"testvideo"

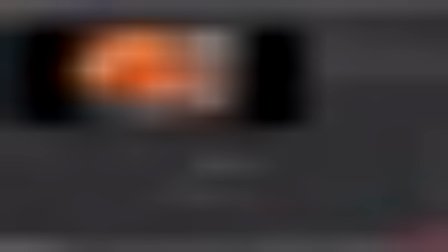So I'm gonna compensate this by using a color correct where I'm gonna desaturate everything. I'm gonna put a crazy contrast
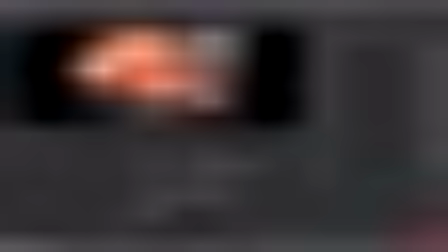and I'm gonna decrease the gain very hard.
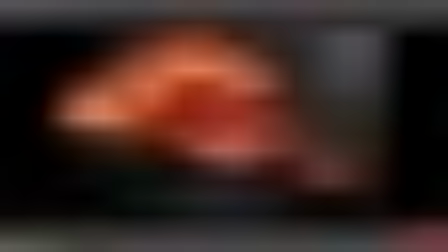So yeah, so we're getting kind of DC dark vibe,
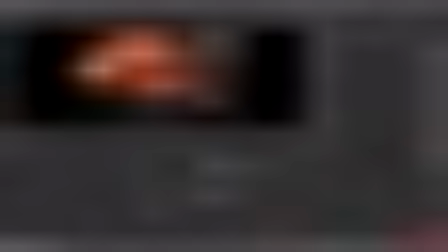and I usually like to do it this way very strong,
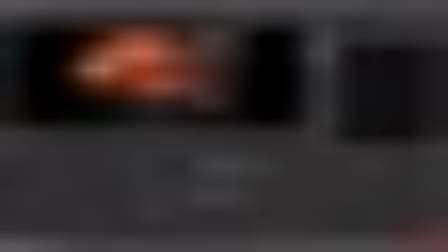and then I'm going to range and reduce everything with the mix.
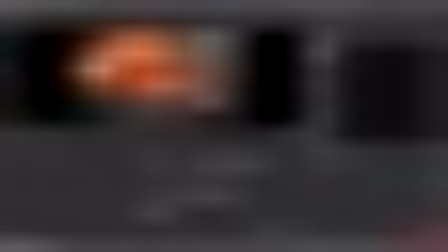Let's put 0.5.
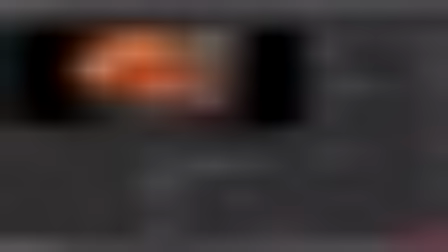Let's now drop a grade, which I'm gonna use to level up those black little bits.
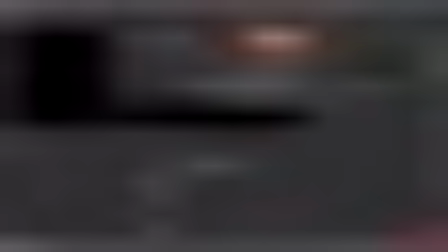Alright, maybe I can go crazy and use the mix again, 0.5 again. And here we go.
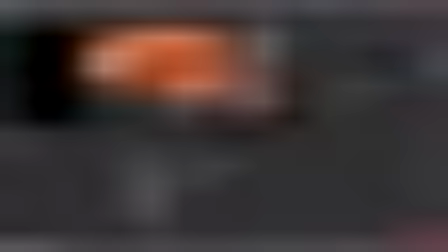Yeah, so we're getting back on our feet.
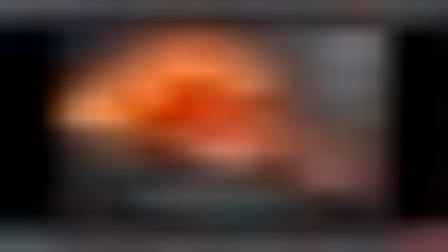And we can see I think we're improving a lot the final render with this.
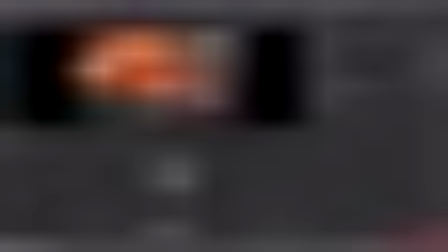So usually what I like to get at the end of my comp is some grain node, which is gonna make everything looks more real, so I can see I got some grain in my alpha,
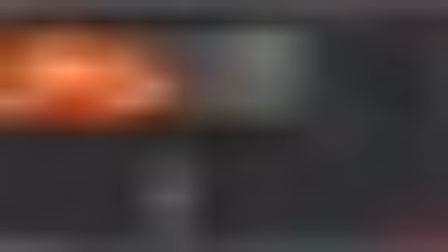so let's just uncheck apply only to alpha, and this way I have grain everywhere.
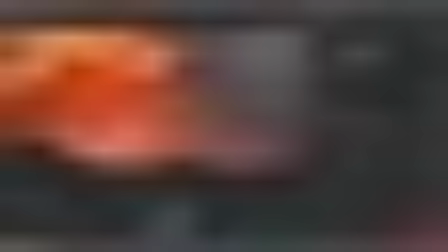Looks good, and the one I'm gonna choose is this one. I have no idea what it's supposed to match with,
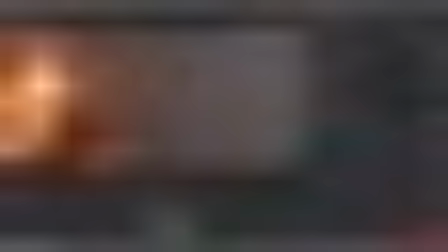but I like this one because it's a small grain, very sharpy.
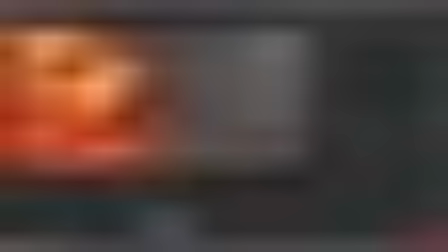So yeah, let's reduce it, reduce the blue a lot, and here we go.
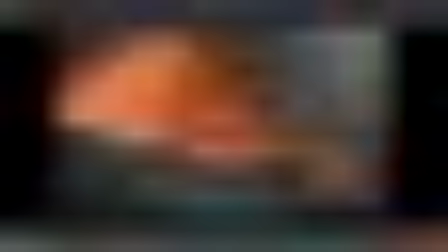Alright, so here it is, our final comp.
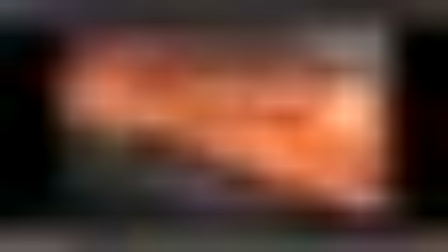So it does look nice. I'm pretty happy with the ambers, distortion, the light comp.
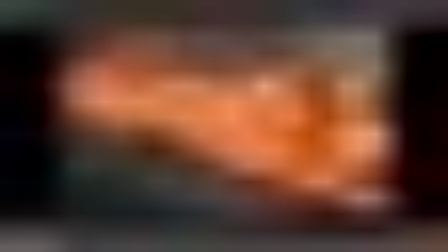Yeah, it's look pretty good.
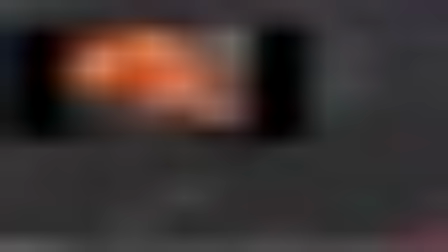So yeah, let's go back into our comp so we can see if we can improve some stuff. So for example, the smoke, which I think is losing a lot of detail, a lot of contrast.
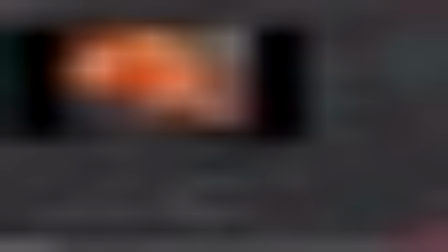So if we go grab our alpha and we fit this into the RGB,
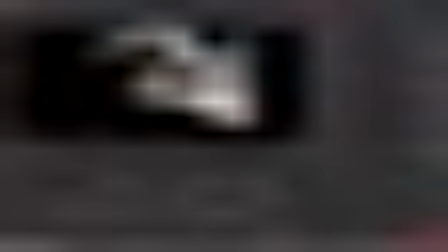let's put a color correct to reduce the gamma and to get more contrast.
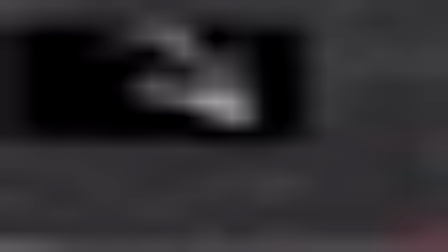And let's merge this before the glow in our comp.
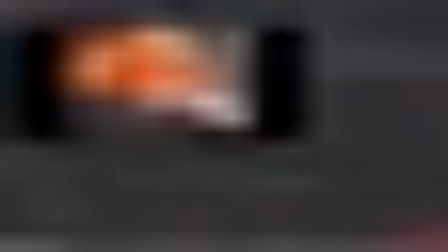Let's put the merge to screen and let's reduce it.
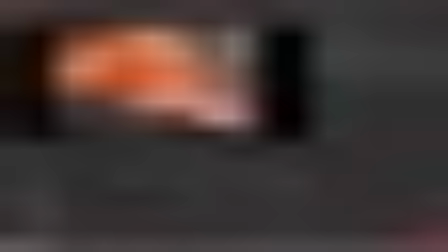And yeah, so we can see we're getting back more contrast in our smoke. Yeah, if we
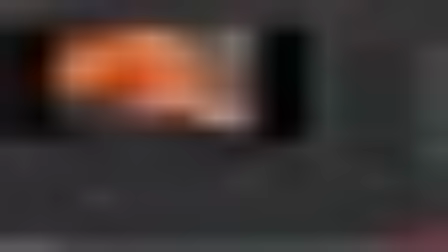push the contrast. Yeah. Let's put some color on it, so some kind of orange, reddish,
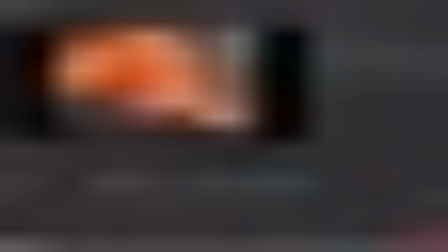and yeah. So yeah, it's really up to you at that level.
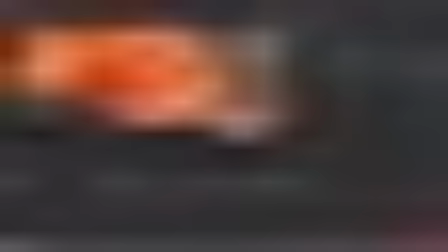Um, yeah.